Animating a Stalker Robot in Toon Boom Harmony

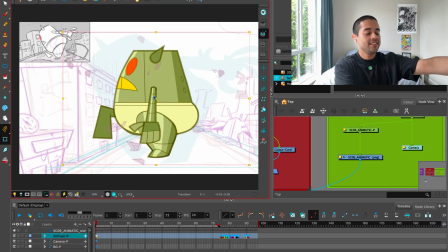guys, so today we have this scene, and it's a simple scene also, just a pose, posing the robot, and after posing the robot is doing some traditional animation to create this mess that is happening here on the ground,
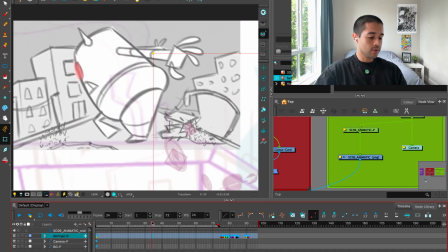which is all this crowd, people running around, this car crashing,
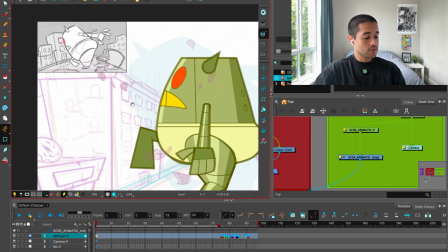and that's a problem that we are going to solve, or a challenge that we're going to solve on another video.
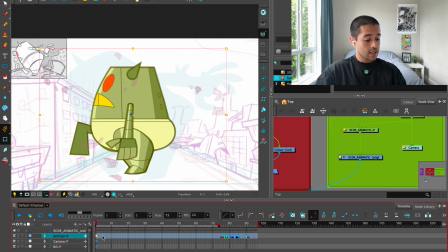In this video, we're going to focus on just posing these robots and yeah, getting closer to the animatic.
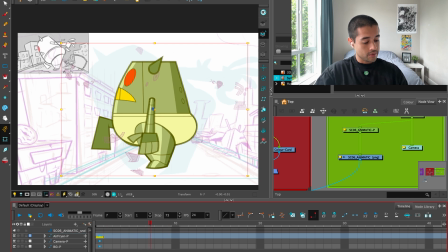So let's go. First of all, as I always do, I divide my process in three simple steps.
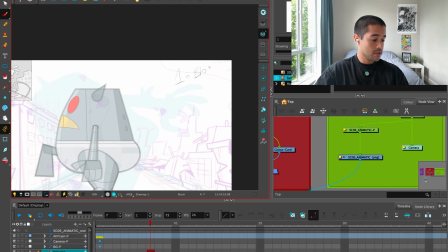One is a blocking pass in which I just grab my rig and move it around, and then on top of that I design, or I do a draw over and I design my pose.
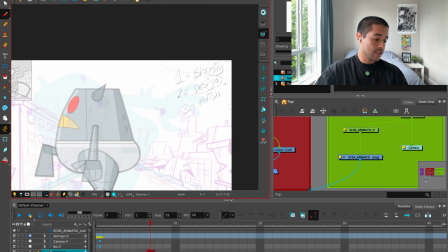And number three, I polish. I grab this design and I polish, I move in all the deformers and all the parts of the characters to achieve
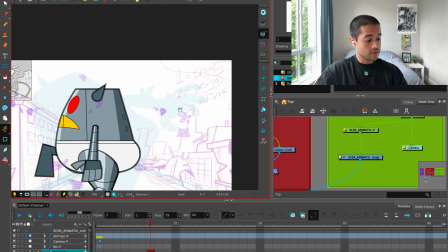the same lines, the same shapes that I established on this design pass. So that will be it.
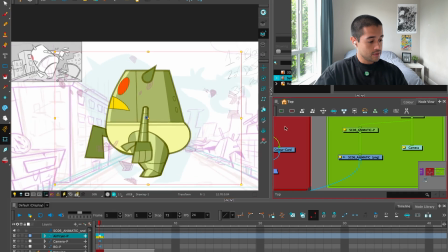I already set up the scene, and what I'm going to do right now is just moving this dude around until I get what I want.
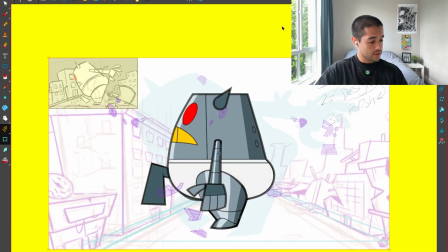Also, first of all, this character is tilting, oopsie, is tilting forward, so I'm grabbing all the character poop, tilting forward.
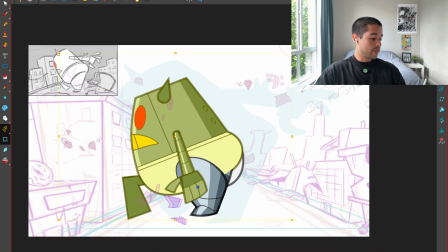This is a thumbnail.
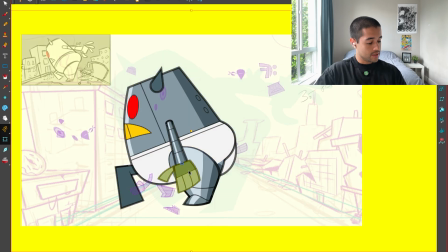This is a thumbnail for the layout or for the background, and I'm using this as reference for size relationship between the city and the characters,
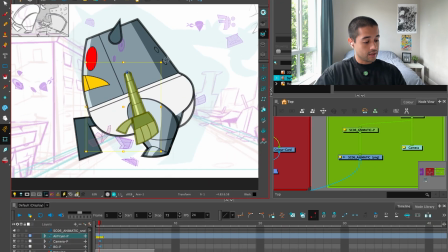and also when animating the characters around, like the crowd characters.
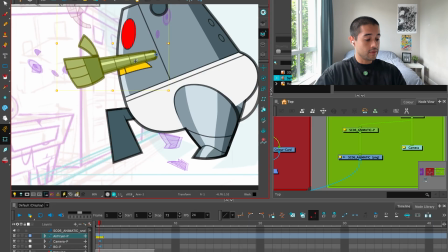This will be very useful.
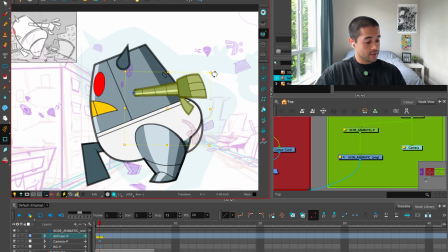Listen, I also like the way the hands are like this, and what else?
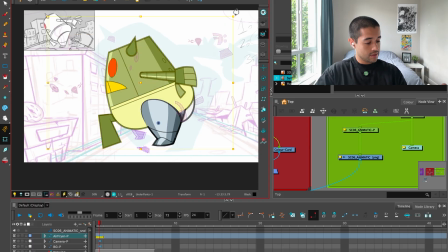I can grab all of these and boop, do something like this. Boop.
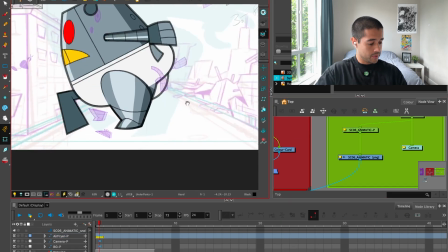Listen, actually this is going to be a super simple pose, so let's see how much we can get done on this video.
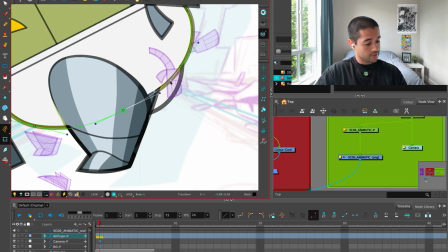So here I'm moving a bit the deformers, just a bit. What is this?
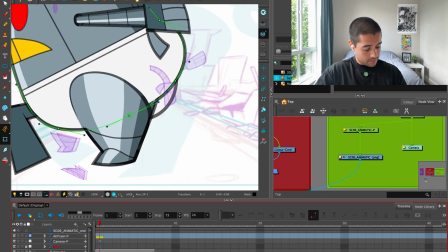Wait, let me block all of these things that I don't need.
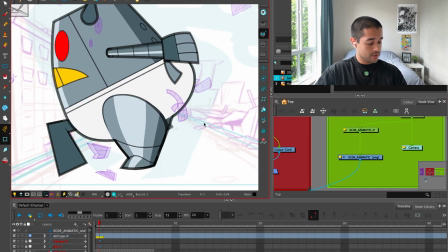This is the bot. So I'm hiding the bot. I'm hiding all the parts that I don't need.
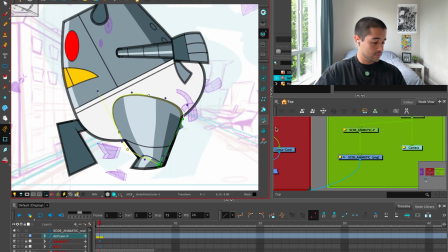And moving things around just so everything makes sense.
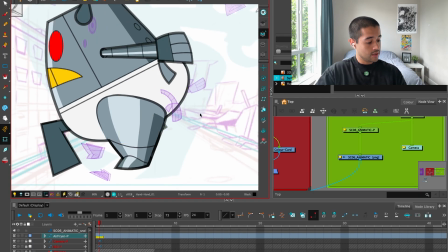What is this? Ah, the other arm. Do I need the other arm? Yes, I need the other arm.
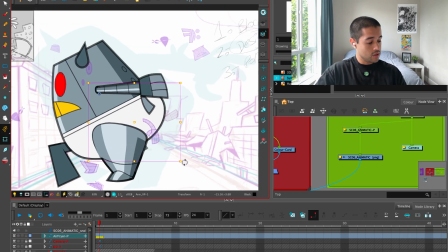So I have these visual pegs, or these
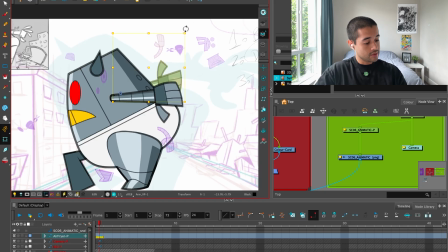handles that I created to be able to easily select all of these pieces and move these pieces around.
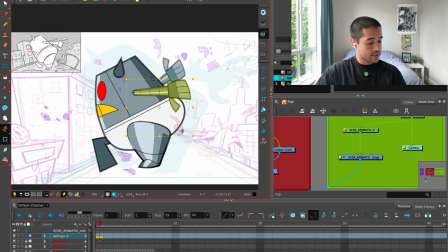Awesome, and you will see how we will sell this sense of perspective just by moving some lines around.
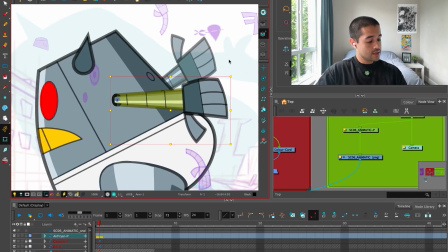Here, these,
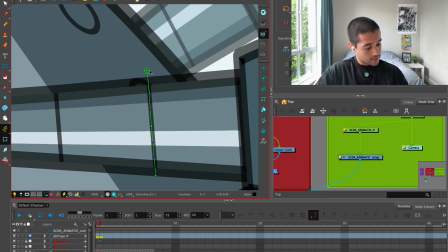yeah, so I'm going to take these lines and just start curving them towards this side.
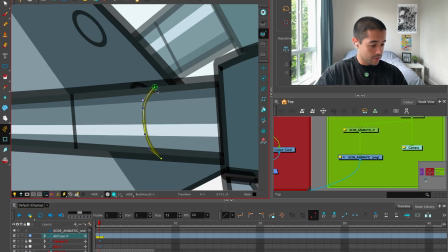So I'm saying, or I'm visually communicating, that this arm is coming closer to the camera.
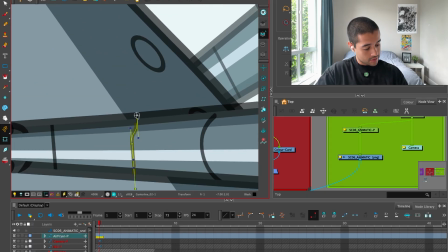And same thing with these other lines, just curving these lines towards that side,
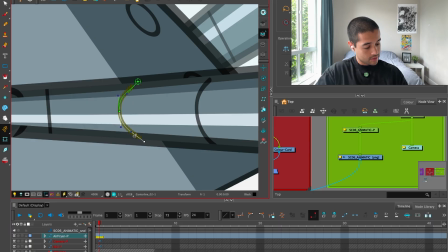so I'm visually communicating that this arm is coming closer to camera. Awesome.
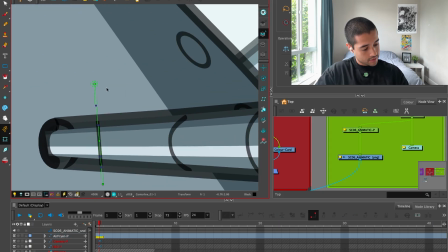And here too. Boom, boom, boom, boom, boom. Again, I'll say no that my final step is the polish.
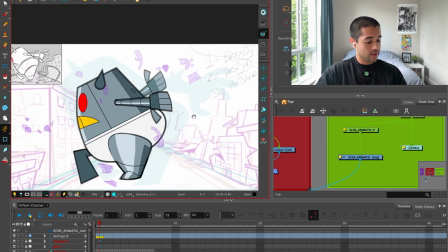I'm just roughly moving those things, and eventually I will put more attention if needed.
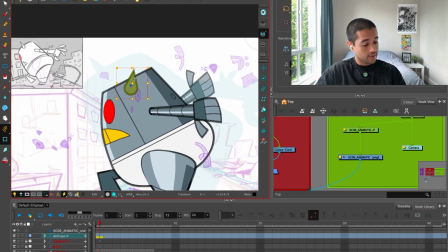If it's looking good, then I don't have to waste too much time there.
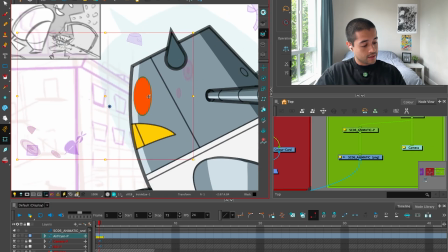Then these eyes, the face in general, I would like to be more over there. This could be something like this.
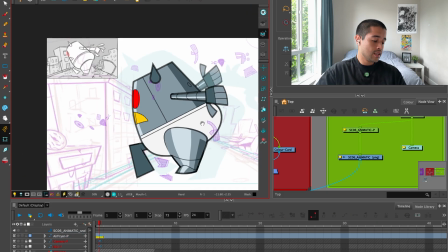Also, because on the previous scene, this robot was looking through the window.
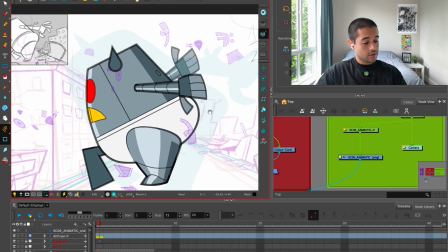Awesome.
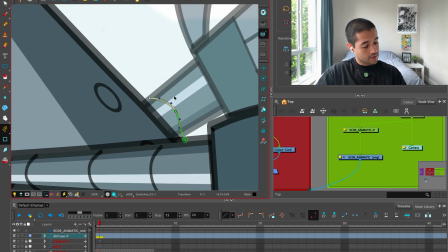Here on this other one, as it is going into the other direction, away from camera, I'm turning these lines this way.